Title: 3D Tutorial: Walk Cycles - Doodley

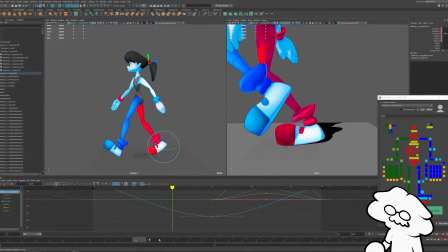2208s
I think we'll just try a linear key on that backwards movement, which should be this translate Z curve.
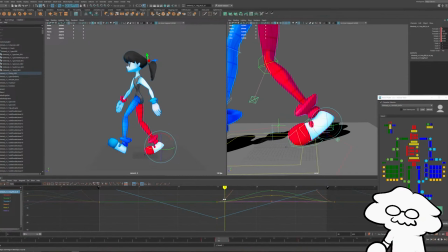2216s
No, that's kind of what I mean is I want it to, let's do a separated key.
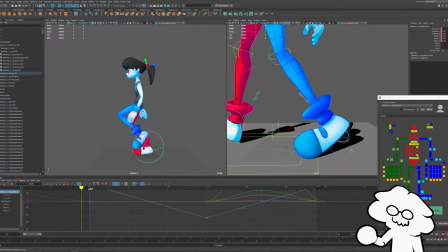2222s
So it's going to go at a consistent pace front to back.
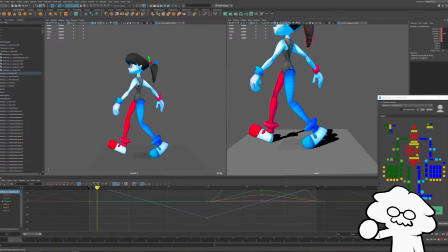2226s
So right now we want it to frame 0 to 15, go backwards at a consistent pace. And then we want it to sort of slowly go forward because it's being lifted off the ground.
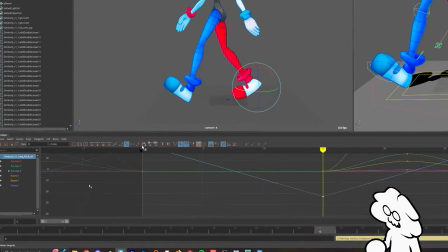2237s
So instead, we'll separate these keys out with this, split them.
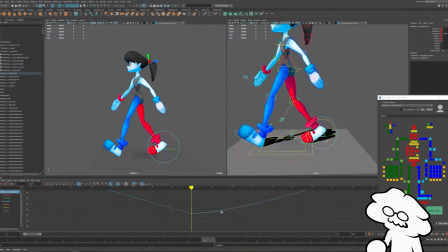2245s
So on the right side of this curve, we can have it go a little slower as it comes off.
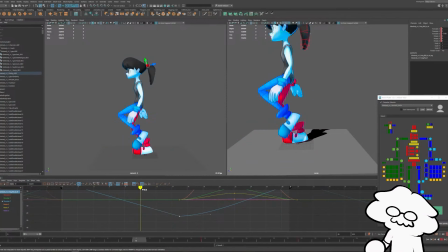Yeah, about that. It looks good. And then, so frame 0 to 15, it's going at a consistent pace.
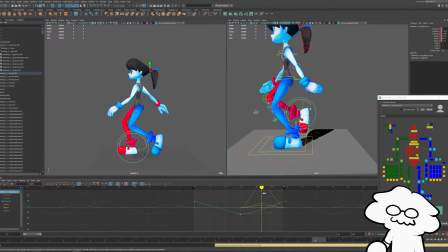2266s
But as it's coming off the ground, it goes a little bit slowly before it peels off the ground entirely. Because by default, if they're linear on both sides, then it would just go at a linear pace and then immediately start going forward, which looks a little bit unnatural.
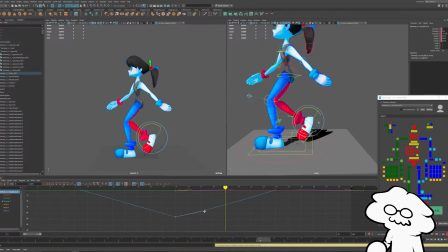2285s
So instead, we'll have it slowly go forward a bit. Then I think for the translate keys, we'll do the same thing. We're going to make these linear keys. So when it's coming off the ground, it's slow, but when it's hitting the ground,
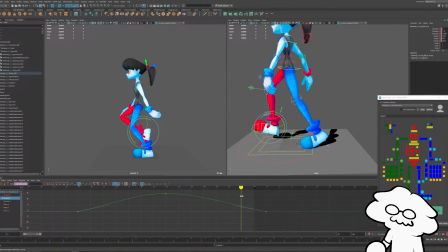2306s
it's going at a consistent pace. Like that. Looks good.
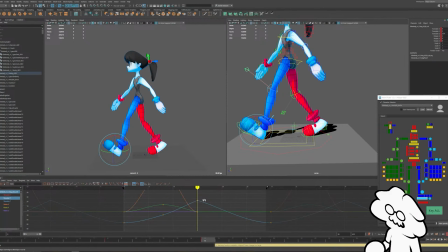2312s
And then we'll do the same for the other foot. So translate Y keys as it's being lifted up. Oh yeah, it's linear. We already did that. And then translate Z keys. We want it for this side.
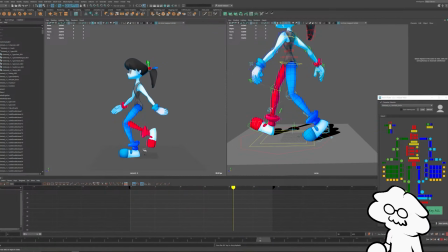2331s
Pretty good. Yeah, so for a cycle, that will be pretty clean. It'll feel like it's sticking to the ground rather than slowing down each side.
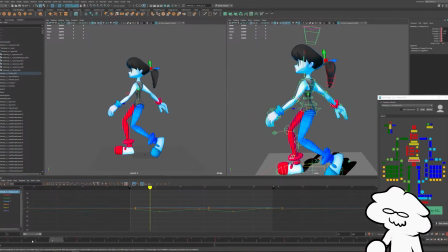2337s
So that's most of it in place. I think the up and down movement's a little too dramatic for me, so I might reduce it.
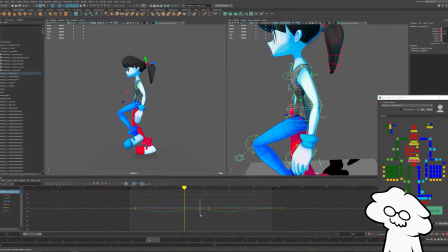2344s
I think I want it to reach that highest point for a more consistent amount of time.
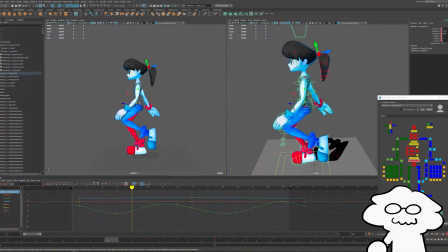2354s
So I'm going to try and make the upper body movement a little more dramatic.
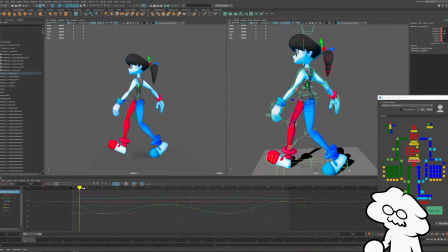2359s
Push this back. So it's a really big snap as it's moving downwards. I go like that. And then it holds that higher position for a bit longer by having two keys.
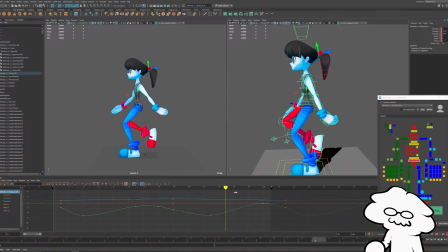2374s
Kind of keep it at that high position. Let's see how that looks. So at this stage, it's pretty much just trying things out and experimenting to see what looks best.
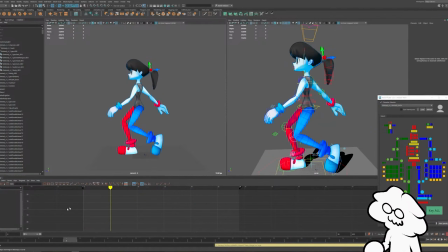2386s
It's too fast, I think, for that frame, but for the other one, it looks pretty good.
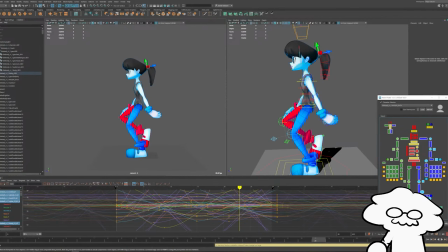2391s
So Yeah, it's too sharp of a drop. Let's take a look at that.
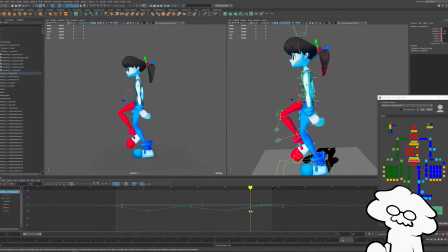2395s
But it's almost there. Maybe around these keys.
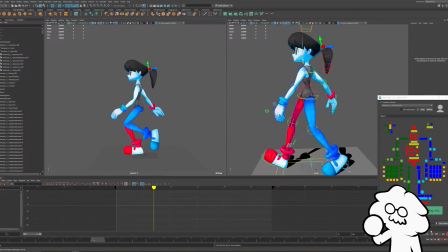2402s
Yeah, that feels great. Okay, that's much better. We can make the foot roll more dramatic.
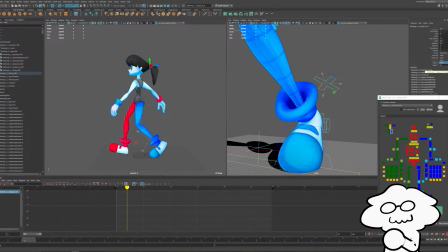2406s
I can set it up so that the foot roll has angles it meets before it starts to peel off the ground. I'm going to set those. That's in this rig.
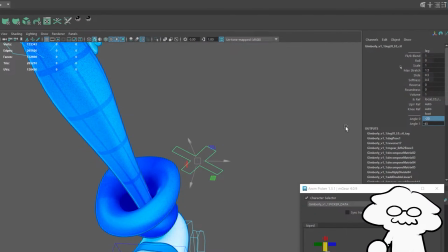2415s
Each angle is basically affects the amount it rolls.
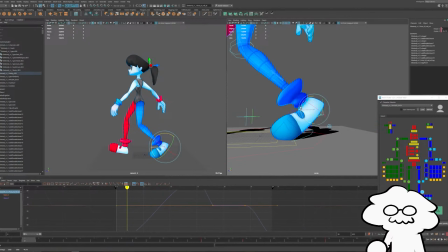2418s
So, for example, each angle was set to 20, which was this is a complicated rig thing that is not in a lot of rigs. But right now the foot roll is set up so that it starts to peel off the ground after a certain point, and that
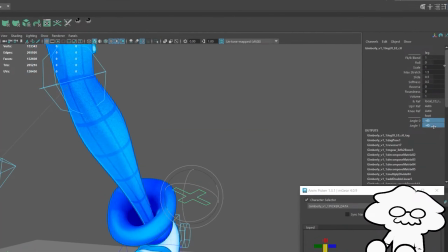2432s
feature in the rig affects like at what point does it start to peel off the ground. So I'm going to set it to 45 each and see how that looks.
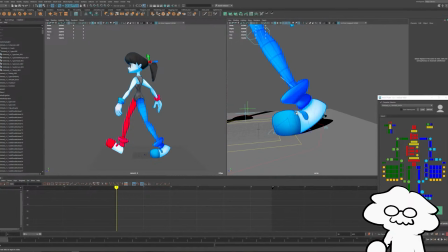2437s
So it should have a sharper like turn in the foot. And then we'll do the same for the other foot.
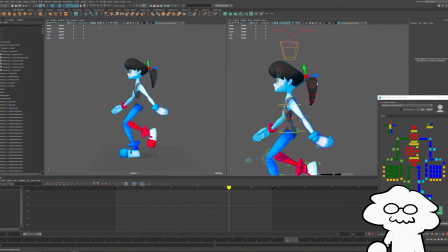2446s
Yeah, just so it has a little bit more of an obvious foot roll to it. Okay, I think one more thing we'll do is I'm going to add a blink to it.